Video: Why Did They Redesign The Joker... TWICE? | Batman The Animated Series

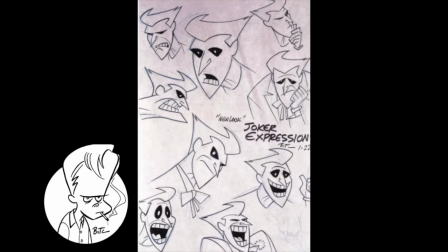249s That could get me excited about doing more Batman.
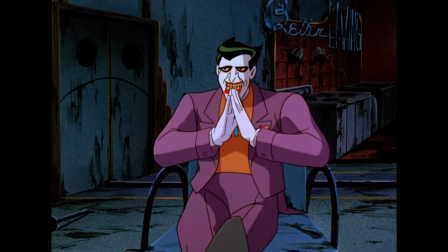252s
So, okay, I begrudgingly accept that the original Joker design needed to be adjusted to ensure that the animation would be more consistent.
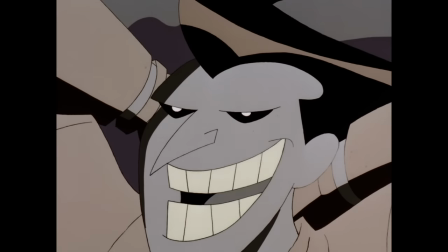259s
Fine, I get it. The problem I have with the redesign is that I think they went too far in the other direction and it was too simplistic.
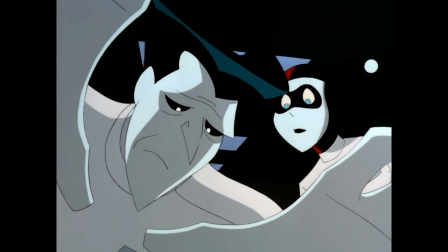266s
If we look at his face, it's essentially just made up of triangles with a sharp chin, pointy hair, an acute grin and a cutting brow.
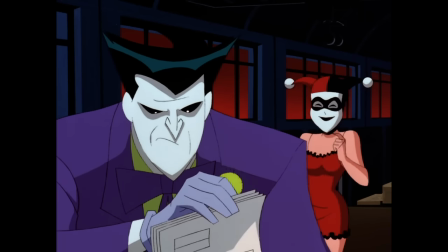274s
Thematically, I get it. And on an intellectual level, I can appreciate it.
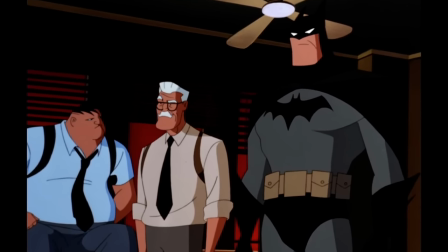278s
Most of the other characters are more rectangular, so having this pointy triangular man running around immediately makes him stand out.
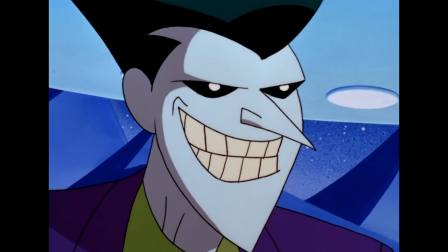285s
I just feel like it's a bit too much. And his eyes, again, I get what they're going for. They wanted the Joker's eyes to be cold, dark and blank with no humanity in them.
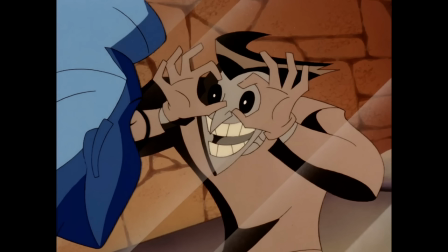293s
And yeah, to a certain extent they succeeded, but I feel that it limits how expressive their Joker can be.
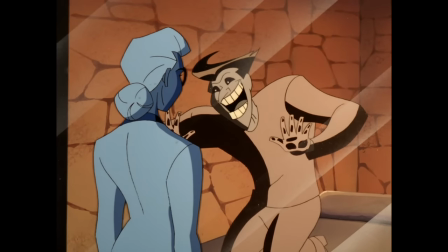299s
A great way to compare the two designs in the same situation is to look at the original comic book version of Mad Love,
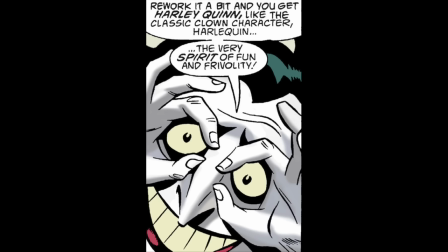304s
which was drawn in the original Beat-Ass style, and compare it to the new Batman Adventures adaptation.
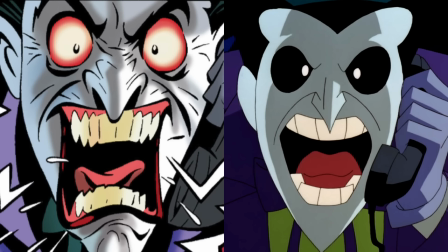310s
Let's just pick this scene here, where Harley calls the Joker to let him know that she's about to kill Batman. Look at the two images side by side and the differences are abundantly clear. TNBA Joker's expression, although clearly angry, isn't any way near as expressive as the original design.
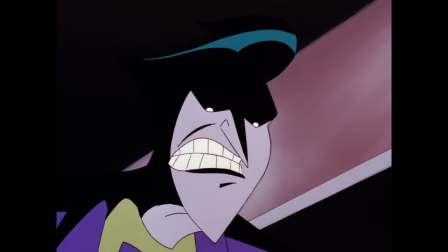325s
There are a handful of shots throughout TNBA where I think the Joker's design looks decent, primarily in Joker's Millions,
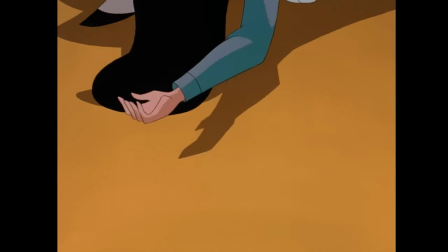331s
but the real standout in my opinion is the Superman the Animated Series 3 parter World's Finest.
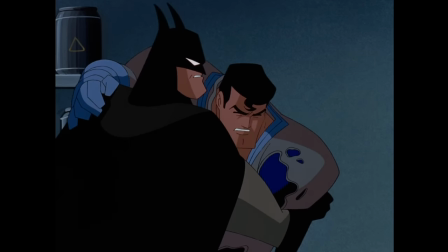336s
These episodes were produced by Japanese studio TMS, who I mentioned earlier were responsible for some of B-TAS's best episodes.
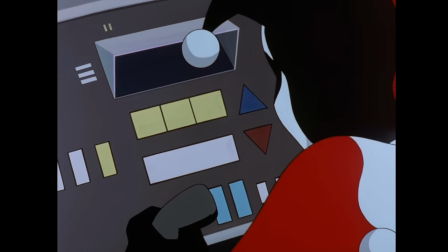343s
The difference between World's Finest and the earlier episodes of B-TAS is that TMS were responsible for the entire production of the episodes.
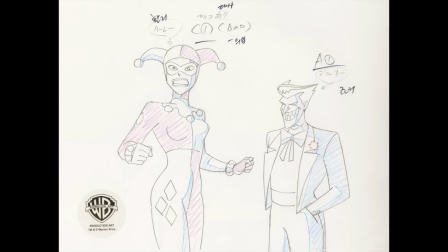351s
The storyboards, the layouts, and the final animation itself.
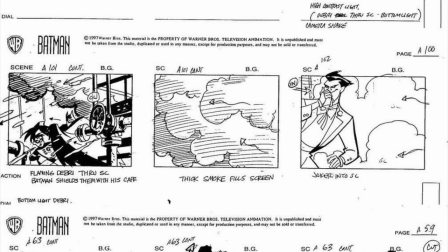355s
Traditionally, the storyboards and the layouts were handled by the Warner Brothers team, but in this case the workload was shared with TMS.
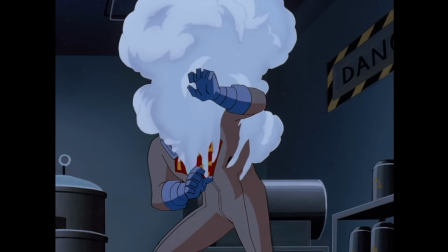361s
One really interesting fact about these episodes was recently unearthed by YouTuber Stephen. TMS outsourced some of the work to animators at Studio Ghibli.
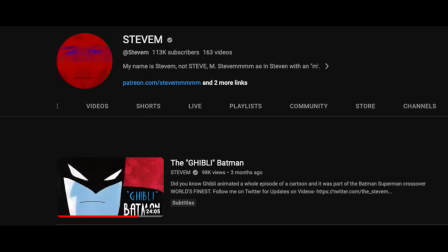370s
If you've not seen it, then you have to watch Stephen's video. I'll put a link to it in the description as well as that little pop-up box in the top right corner. Stephen outlines how the two studios had an agreement to support each other.
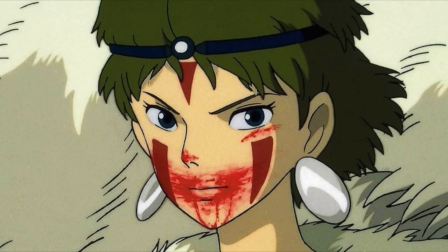380s
TMS helped Ghibli get their film Princess Mononoke over the finish line in exchange for Ghibli helping them out with their own projects at a later date.
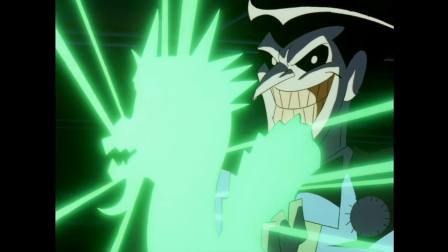388s
The two projects that Ghibli helped with were parts 2 and 3 of World's Finest and the TNBA episode Growing Pains,
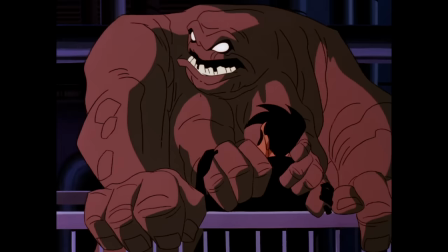394s
which by the way officially makes Annie a Ghibli princess. I don't make the rules.
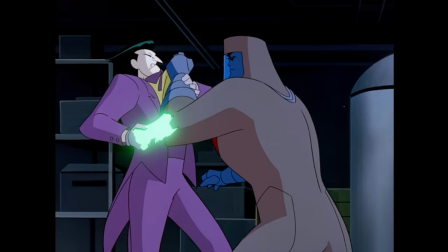400s
Having two animation studios of such high caliber working on World's Finest meant that they were able to take the fairly simplistic Joker design and really run wild with it.
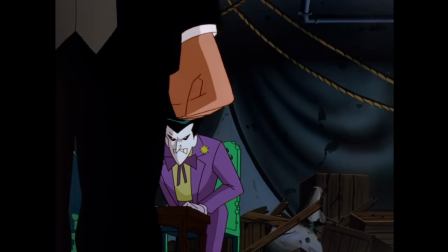408s
It's ironic how this new look Joker was created to ensure that studios would be more consistent but he looks his absolute best when the studio adds some flourishes of their own.
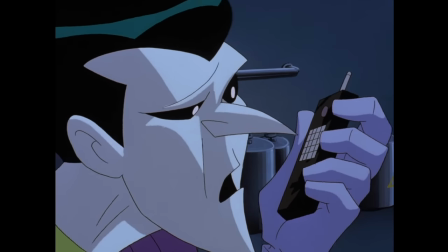417s
I won't go as far as saying they've gone off model but just look at those facial expressions.
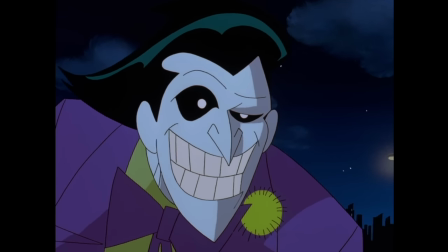425s
It's those bulging rounded eyeballs and how comparatively massive his pupils are in the shot.
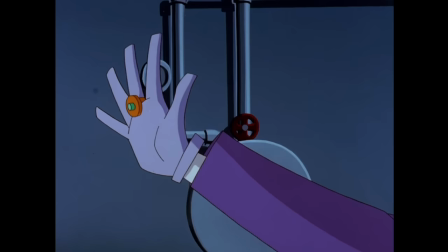430s
They absolutely took some liberties with the design but their Joker looks genuinely evil in this episode.
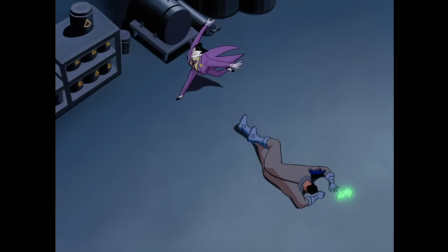437s
Completely and utterly insane. There's such a wide array of expressions on display, he just looks great.
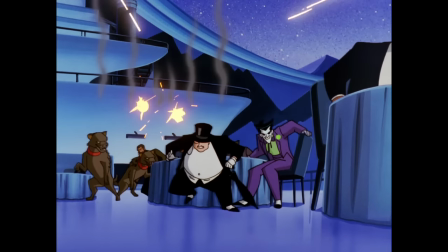443s
Other episodes, not so much. The episode Joker's Millions perfectly demonstrates why the black pinpoint eyes were essential.
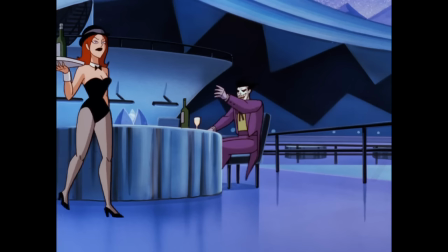451s
There's a scene where one of the Joker's henchmen is sent to the Iceberg Lounge dressed as the Joker to provide him with an alibi while he robs a security van.
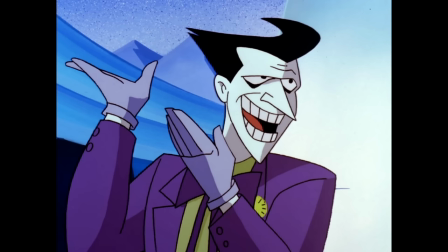459s
We can immediately tell that it isn't the Joker because his eyes are normal. And I have to say the pointy angular face just doesn't work as well with the white eyes.
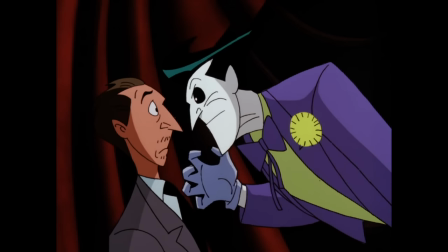467s
I'm increasingly coming of the opinion that, for this design, the black eyes are essential, otherwise the whole thing just sort of falls apart.
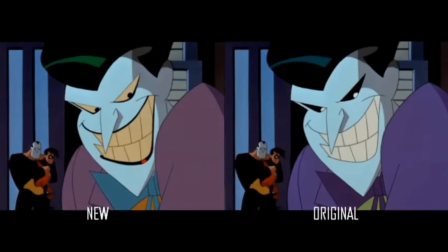474s
This is also illustrated by fan efforts to recolor the Joker's eyes, a noble mission that I don't want to disparage, but I just don't think it works.
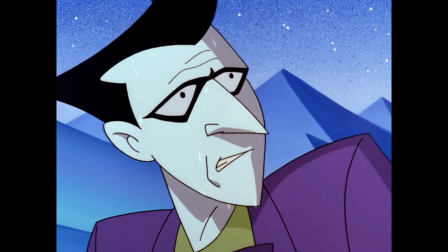482s
These fan-made videos are interesting though, and I appreciate the efforts they've gone to in order to highlight how different the show could have been.